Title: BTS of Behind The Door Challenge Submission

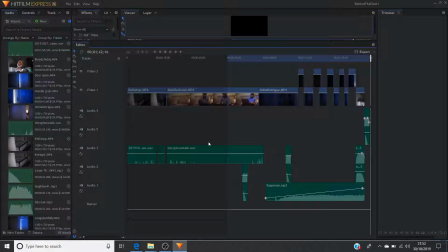8:06 Otherwise, sometimes, as any of you who've ever used or worked with these clips from cameras, they're just a sequence of numbers, and it gets quite confusing as to what's actually what.
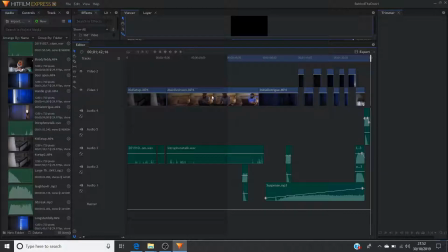8:23 So for the video itself, as you can see, I had a few setup shots. So I had kid setup, main bedroom. So what I'm doing here is putting my kid to sleep. Then I'm in the main bedroom on my phone, on my laptop, and that's when I hear a creepy sound.
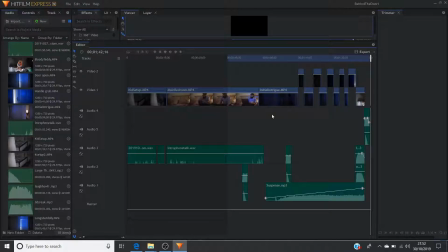8:38 So then I go back to check on the kid, and this is when I hear it again. And now, as you can see, there's 2 cuts. So actually, I've only used 2 video tracks here. I could probably have done it on 1 video track and just the cuts, but I think this just makes it easier.
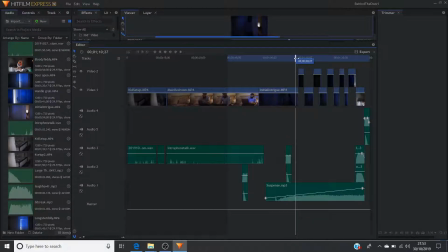8:50 And in these, if we come here, so on the bottom video track is me looking at the door, and the top ones is the door, and basically these are just slider shots of me sliding into the door. And as you can see, they get slightly shorter and shorter and shorter each little bit.
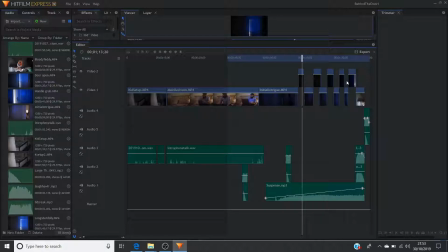9:10 The point of this was my attempt to increase the tension, so that with the sound helps increase the tension. Keeping it, for example, have this for 2 seconds and this for 2 seconds and then this is 5 seconds, actually defuses the tension somewhat.
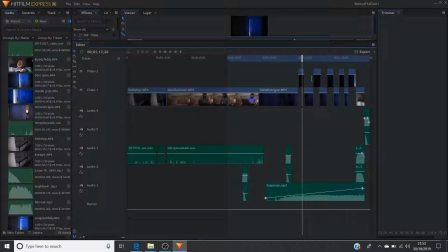9:26 But having that for, let's say, 3 seconds, and that's for 2 seconds, and that's for 1 second, and just going down and down and down, helps increase the tension that you start getting. And you can see that very perfectly with these, with the shots of me. The shots of the door are slightly increasing in terms of length,
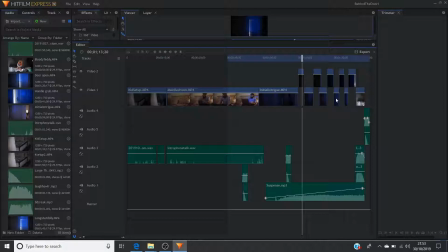9:45 and the shots of me are decreasing, and that's to help build the tension until you get to the final shot,
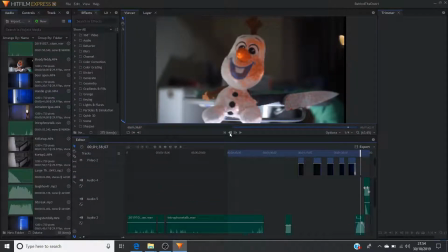9:52 which is basically this bloody teddy, which we So earlier on in this tutorial, well, this behind the scenes thing where I basically put this knife in it and then I just used some fake blood that I bought from a pound shop and just sprayed it on top of that to make it look
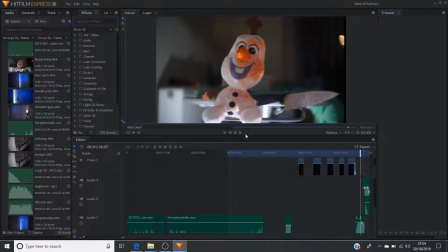10:10 a little bit more scarier.
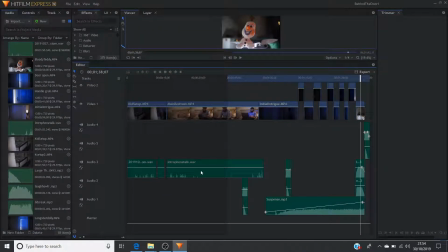10:15 As far as the sound's concerned, we had stuff that I did myself, and you can actually film stuff really easily yourself. I got a creak sound. Now I was actually going to basically record a creak from one of my own doors. However, I just found a place online that did it, and it was free. It was royalty free.
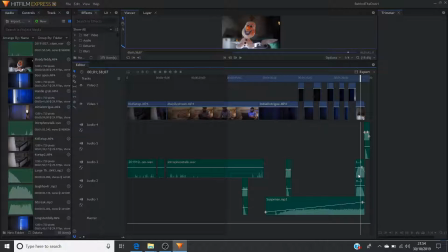10:33 One thing note that I say to people that I recommend is that when you're going to be uploading this stuff, you need to say that you use what the licensing is, and you have to have some details about the licensing. But in the process, when you're doing this stuff, you just find stuff, grab it, and just download it, and you're doing it because you're in the creative mode.
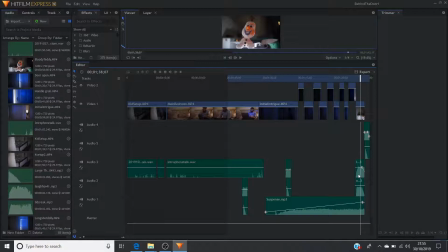10:51 So you're not always thinking about these things. So what I did is I bookmarked those pages that I got my sounds from. So I got this thing called Suspense. Now this is from, I think, Keziland Studios, and this guy gives it out free if you're using it for a non-commercial pro, and you don't have to license. If you're using it on YouTube,
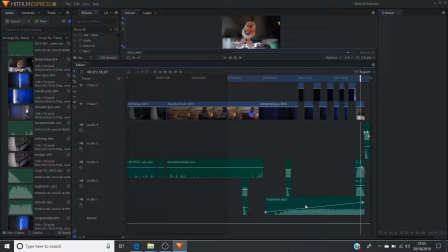11:13 your videos will get copyright claimed, not copyright strikes, and all the money will go to him unless you pay him via PayPal something. He hasn't put what it is, but he's just said just donate him something, send him an email with the link to your video, and he'll make sure that you don't get a copyright claim on there.
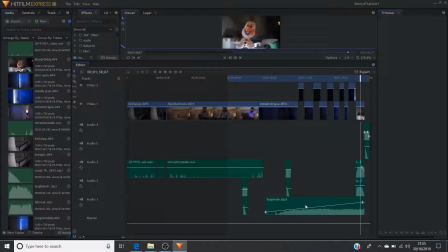11:31 To be honest, I don't make any money off YouTube anyway, so I'm not that bothered, but I will give him some money just because, it's good. This guy's making music for people, and we should help each other out in that respect. I had a creaky door effect, and I had a thud effect, I think, a bang effect, and a laugh effect,
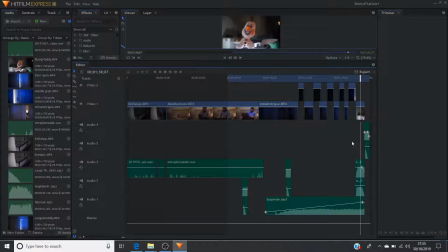11:50 a creepy laugh effect, and a scream effect, and they were from 2 other websites. And again, I've got them bookmarked, and so later on I'm just going to go and download the licenses so that when I do upload it onto YouTube, I'll be able to put that stuff in the description, just in case everyone asks, are you licensed to use it?
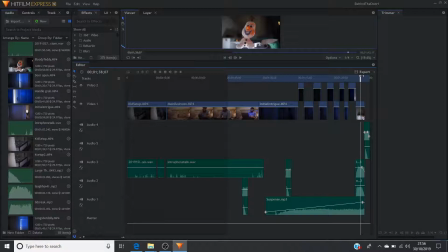12:09 As I said, you can make a lot of this stuff yourself.
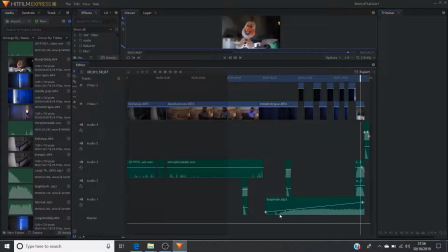12:11 So the suspense music that I had, I couldn't. Thing is, I'm not great at music, I'll be honest with you. Stuff like Foley, so a creaking door, a bang, a thud, is very easy to make.
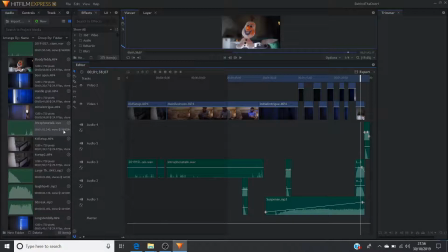12:26 It's literally just going out and doing it. That's the hardest bit, is actually just getting up and being bothered to do it. But obviously stuff like making a suspenseful soundtrack that increases the tempo and stuff, you can do it, but also everything's down a little bit down to your artistic ability.
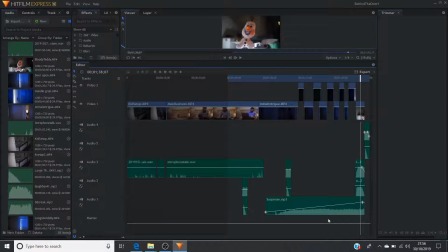12:43 And from a music perspective, I'm pretty much tone deaf. Like, I could have done it, I know the technical method of doing it, I even know the freeware stuff that you need to do it. I have done it in the past, but I think from a actual artistic point of view, it had probably sounded a bit naff.
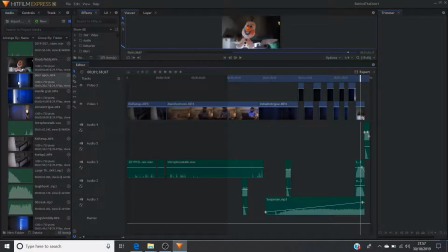12:59 So I decided to use something that someone else had used, had created, because they're just much better at it than me. I hope this gives a kind of an overview of how I edited it. One thing I recommend to people is, people think that the first time you edit should be the best time.
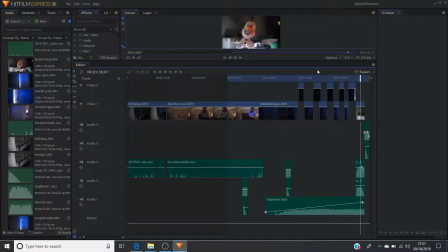13:18 I think this is the 3rd or the 4th iteration of this edit. So if we go back into this file here,
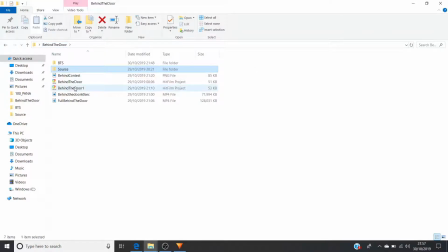13:26 behind the door, you can actually see I've got behind the door and behind the door 1. I actually copied it, and then this behind the door 1 is the file that you're seeing now, and that's the final file.
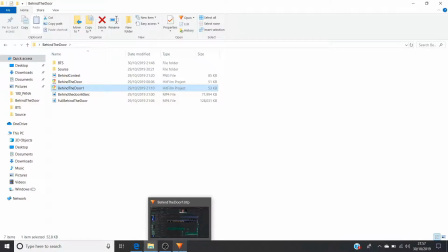13:36 But so as you can see, I had an original edit,
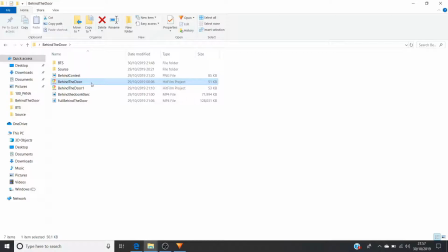13:40 and before that I actually had a test edit before that I actually did in Blender.
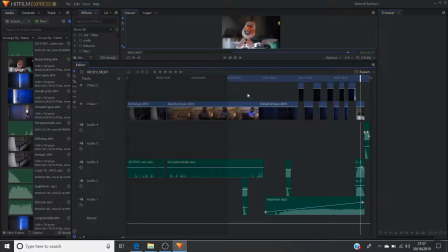13:46 So technically this is my 3rd edit file, and this one I probably tweaked about with it for quite a bit. What I did find is sometimes what you're looking at, the pacing is a bit off, and you want to just tweak it.
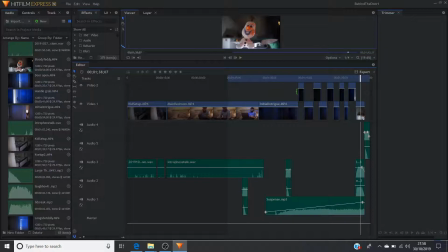14:03 And often just taking a couple of frames off either side helps speed up your pacing. So in this case, it was all about creating that suspense. And sometimes I'd flip from one, like the video of me looking, to the video of the door, and there's no movement, and it'd just be like, what's going on?
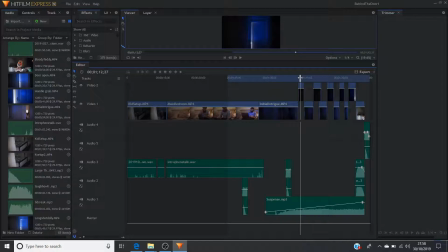14:22 So I'd take off a couple of frames, and then actually it was, rather than being at the start of the movement, which is a bit jerky starting into the movement, it's in mid movement, and that gave it a bit more flow and made it seem a lot better.
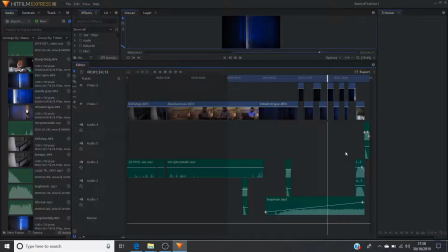14:36 The other thing is to do with sound effects. So originally I was not going to have a creaking door sound effect. What I ended up doing though was I tried it out, and then what I did is I actually tried it out where every time you saw the door, you'd see the creaking door sound effect.
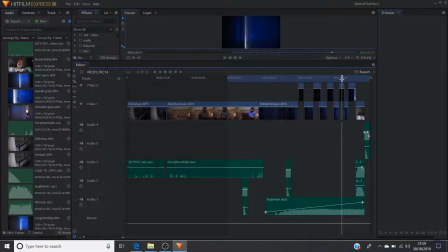14:55 And I actually rendered this entire thing out. I showed it to a few people, but something wasn't right. Something wasn't hitting it. And then, but however, my original edit that I did in Blender did work, and that didn't have the creaky door sound effect.
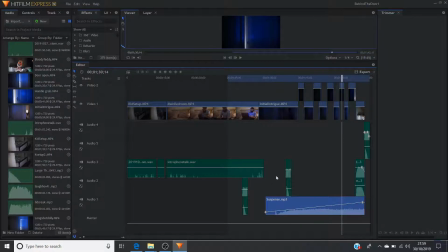15:07 All it had was this suspenseful music. So I went back to the drawing board and I actually deleted those sound effects, and I felt that actually they were the things that were just detracting from the suspense build-up.
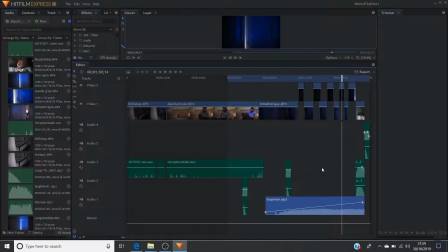15:20 The music is building up the suspense, the video is building up the suspense, but then this random creaky door thing would just kind of like take you out of it. So I only put it at the start, and then I just put it at the end because it goes black,
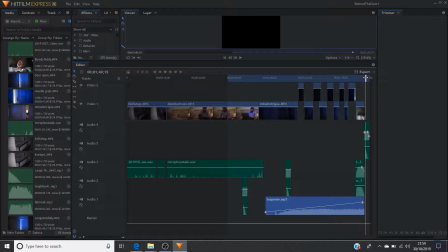15:35 and then you hear it again as like a nod to it. So I wasn't really sure how to end the actual bit. So you see the bloody teddy, and it just goes to black, and you hear the creaking door, and that's to hark back to the original.
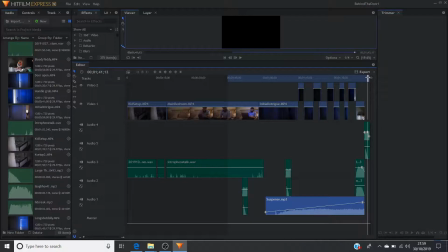15:49 So to make it a little bit more creepy, that's why I did that. But this is also a good example of how just because you did it initially doesn't mean that's how it has to be done. You can always go back,
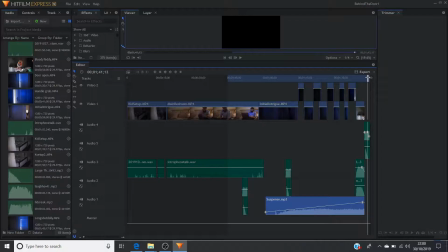16:04 change it, try new things, try different things, and see how you like it.
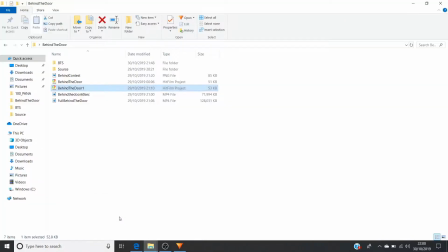16:11 So if we go back to, if we can pull this up, the original Behind the Door.